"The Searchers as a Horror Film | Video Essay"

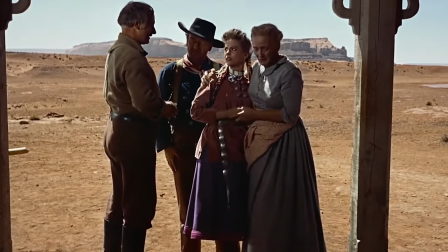(8:16)
All become illegible except Ethan who stays outside like a spirit who must be invited inside, but he is not.
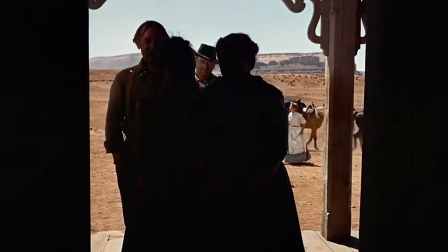(8:23)
The shot of him framed by the doorway looking inside has a resolution quality to it.
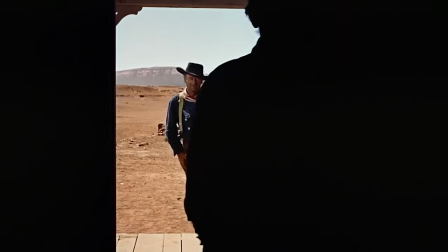(8:28)
As if he has come to terms with his rampant hatred, and all is well because Debbie is safe.
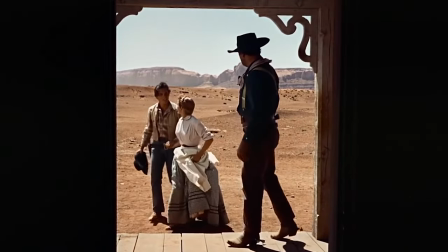(8:34)
However, Ethan is still an outsider.
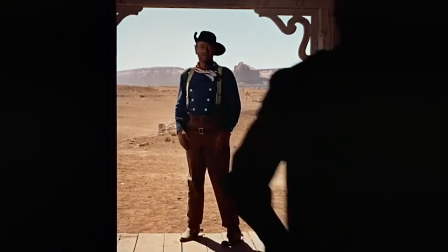(8:37)
Alone again with no place to call home, he walks away from the camera with the expanse of land in front of him, forced to be a drifter.
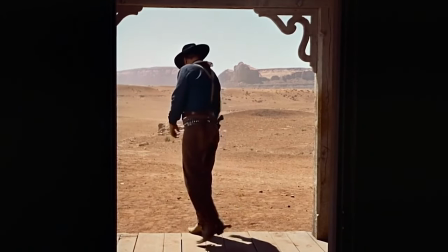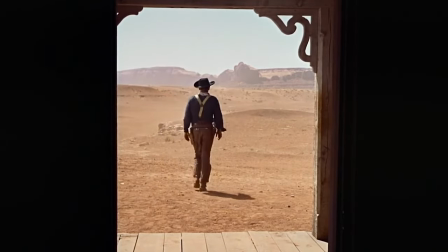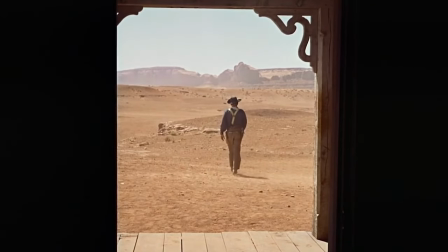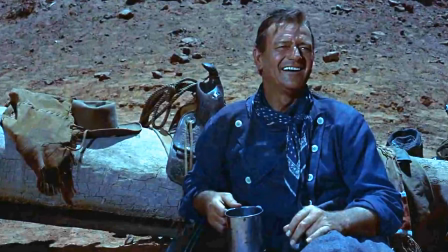(9:00)
In the end, it seems that The Searchers should not be called solely a western.
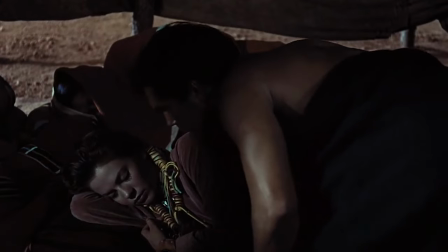(9:05)
The film spans across several genres including comedy, drama, and horror, that should be included when discussing this film,
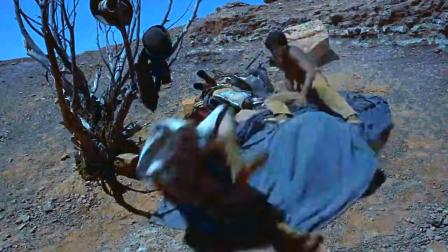(9:13)
Ford's use of dark humor offers Wayne a chance to be more like his sassy familiar characters that he was beloved for,
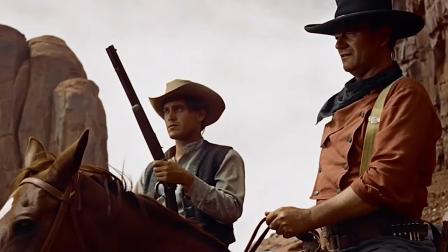(9:20)
while being successful in providing light moments in an otherwise darkly dramatic story.
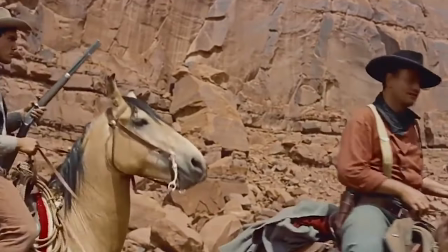(9:26)
There are aspects of horror in the film that cannot be denied, from A World in Turmoil to Ethan the Antihero,
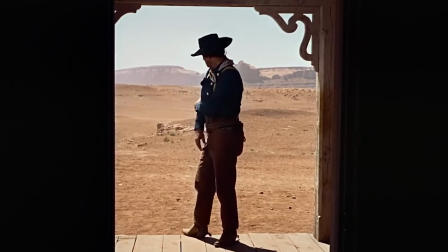(9:32)
which allows this unique Western to be also be categorized as a horror film.